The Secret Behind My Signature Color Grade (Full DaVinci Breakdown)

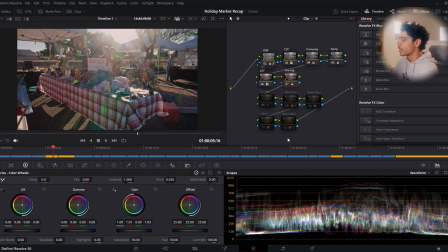247s
So add some magenta in there, bump up that tint, and then it's back looking to normal. And then after, I do curves. It's just contrast. So you see right here, I can lower or make the contrast bigger. So yeah, we got that. It's just contrast, the S-curve.
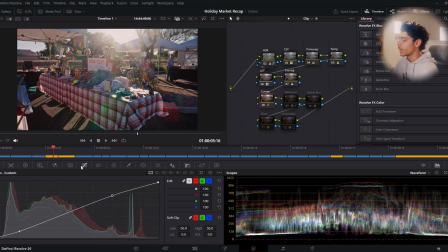265s
You can get the contrast from like here too, but I like my more customized S-curve right here. Now Dehancer, which is my favorite plugin ever. Now next step is Dehancer, which is my favorite plugin ever. Like no joke. This is where all the halation, the kind of film grain look comes in.
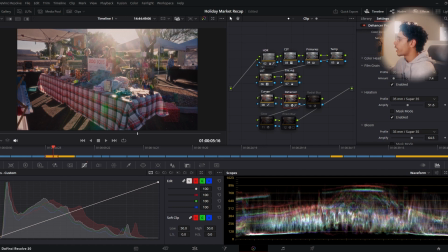281s
So you see, I have 35mm ISO 250 film grain enabled.
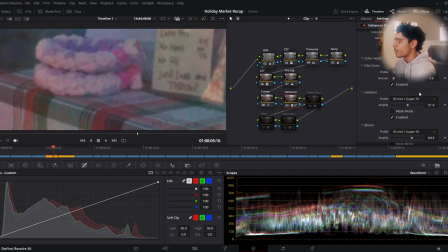287s
It's very subtle. I mean, you can, if you pixel peep, you can see the film grain.
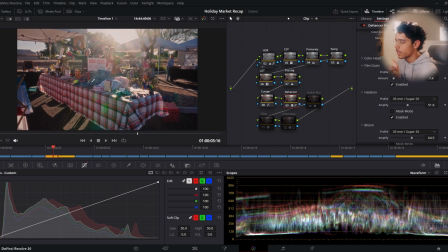291s
But yeah, it's all those subtle things that make the color grades the best.
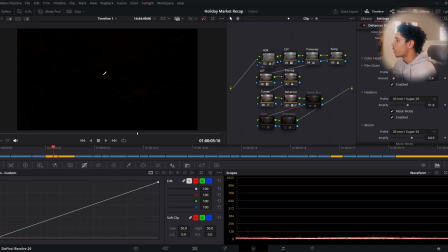297s
Then I add 35mm halation, which you can see it's not too much. It's at 51.6 right now, so about half power.
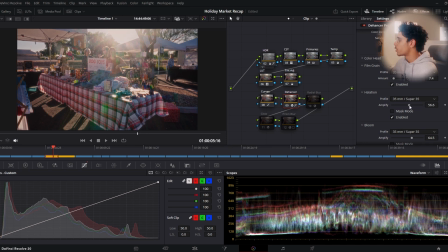304s
Full power is just, honestly, full power is too much, honestly. So you just want to go around half power for that perfect look, just around the highlights.
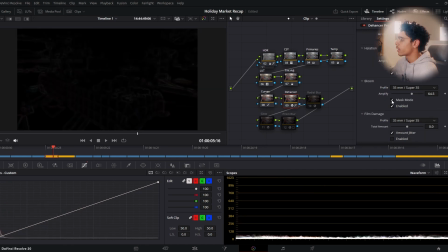313s
And then I add bloom, which just adds a little, which just softens the lights and the highlights.
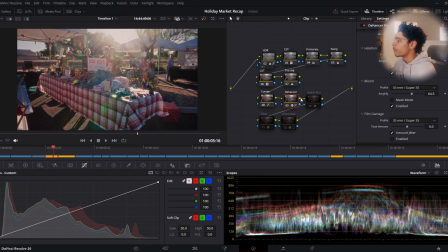319s
You can see right here, with, and without it. We like that. And then this is also, and then this is radial blur. I apply it and it basically puts a blur around the edges of the frame, which one,
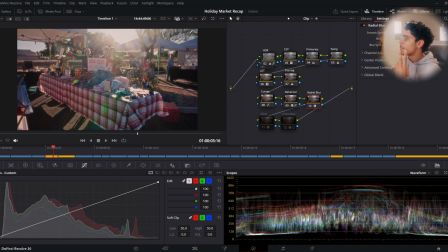332s
adds a nice stylized look that I really like, and two, makes you focus to the center of the frame, and the edges are kind of blurred. So yeah, you make it look like, so you make the center of the frame stand out. Just kind of personal preference here. And then I add the glow node, which just adds that glow effect.
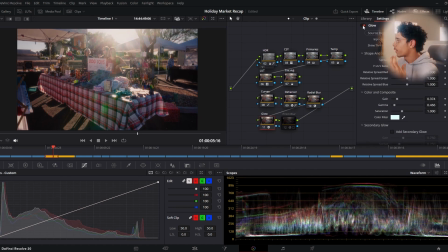351s
I don't know how to describe it. I just call it the glow effect. And do what you will to settings. I kind of customize them. And I've been refining my color grading workflow for years right now. So this is years of hard work. Like back in the days, my color grades, I thought they were the best.
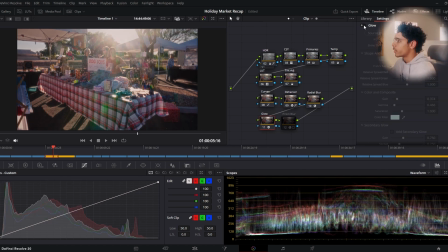367s
They were really bad. Do not go back and watch those videos. So this glow kind of, it adds contrast and some glow.
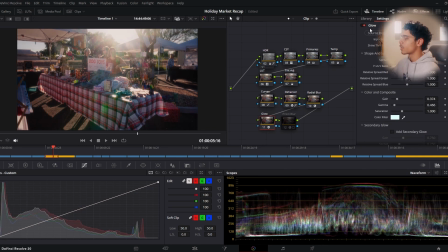373s
I can't really pinpoint what it is. It's just like, it makes it look better and more filmic, and makes it a bit more contrasty. And then the next and last step is my prism blur, which what it is, it's basically kind of what radial blur is, but what it does is add a vignette, and it also adds some aberration to the edges.
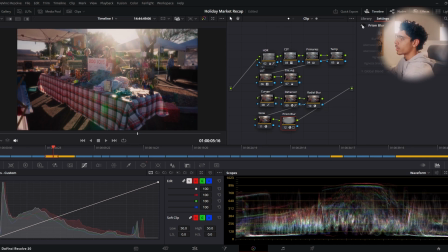393s
So you see right now, you see the radial blur, it's pretty blurred in the corner right here. Let's look right here.
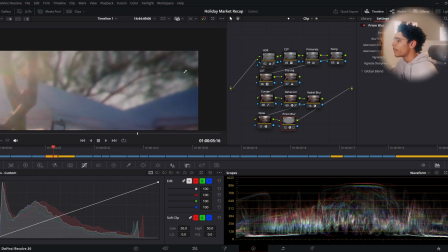398s
Pretty blurred, but with the prism blur, it adds a tiny bit of vignette, and see that aberration right there, that color?
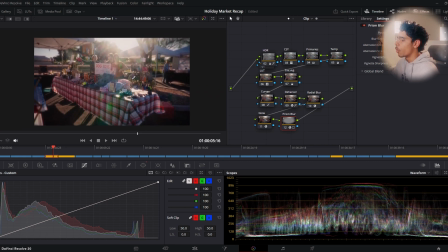405s
So that just makes you even more focused to the middle of the frame, because it kind of puts a vignette, blur, aberration kind of framing around it.
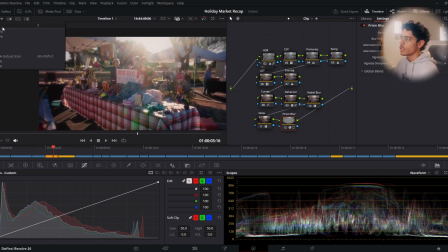414s
And I also like this look. It looks pretty cool. And that's just personal preference. I like it. Some people like it, some people don't.
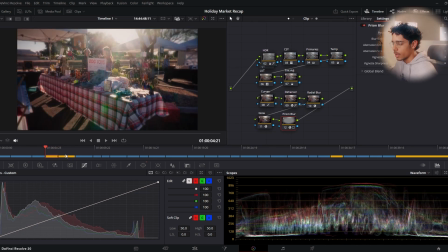420s
I don't really care. I just kind of create what I like. And you know, this has been years of work in the process.
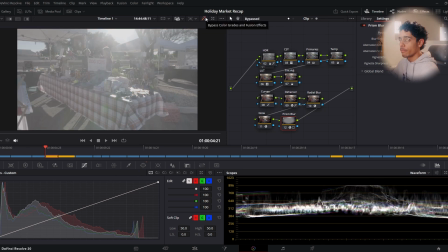428s
So this is the final grade. Before, pretty flat, pretty gray, and after, beauty.
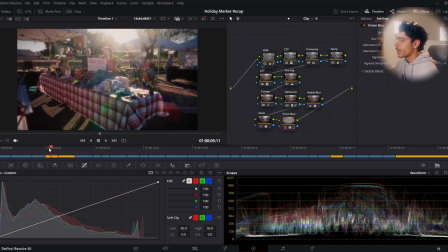434s
I just want to go through each different frame. So this is kind of a medium/wide frame. This is a wide establishing shot.
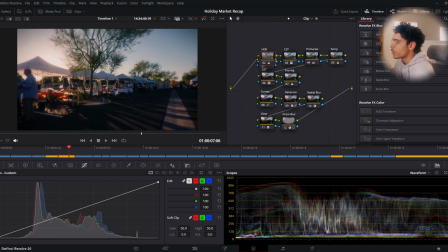441s
One thing I want to note here is just how perfectly, like these trees look, oh, that blur around the edge of the tree right there.
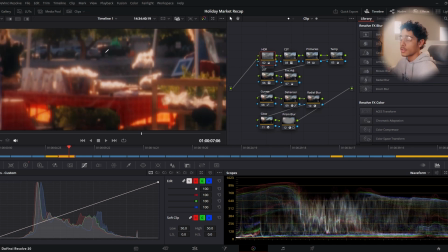448s
Oh, it's perfect. This area right here, the light, how it hits it. It was sunrise too, so it was perfect lighting, like perfect lighting.
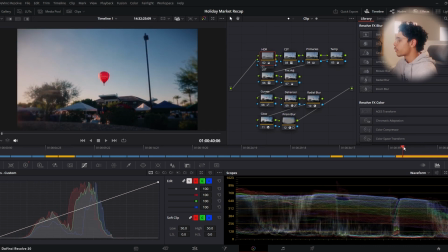456s
There's this shot, no, skip. And then there's this alto shot, which is literally just a Chick-fil-A balloon flying up in the air.
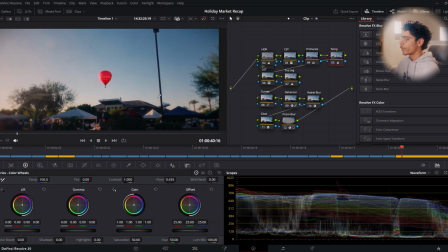464s
Tripod wide shot. This is one of my favorite frames because you can see that color grain. You can see the film grain in the sky because the sky is plain. So you can see it right there.
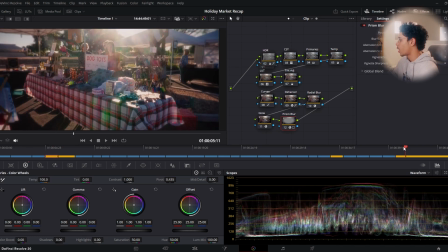474s
It's just perfect. There's like, these three shots are probably my most favorite shots in the whole market recap video,
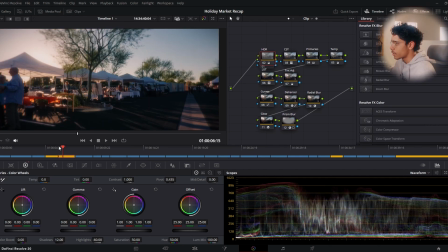481s
just because of the light and how it interacts with the scene and how the color grade perfectly. So I just went through my whole process. Remember, it took me years perfecting this process, and I'm still in the process of perfecting it every single time I edit a video.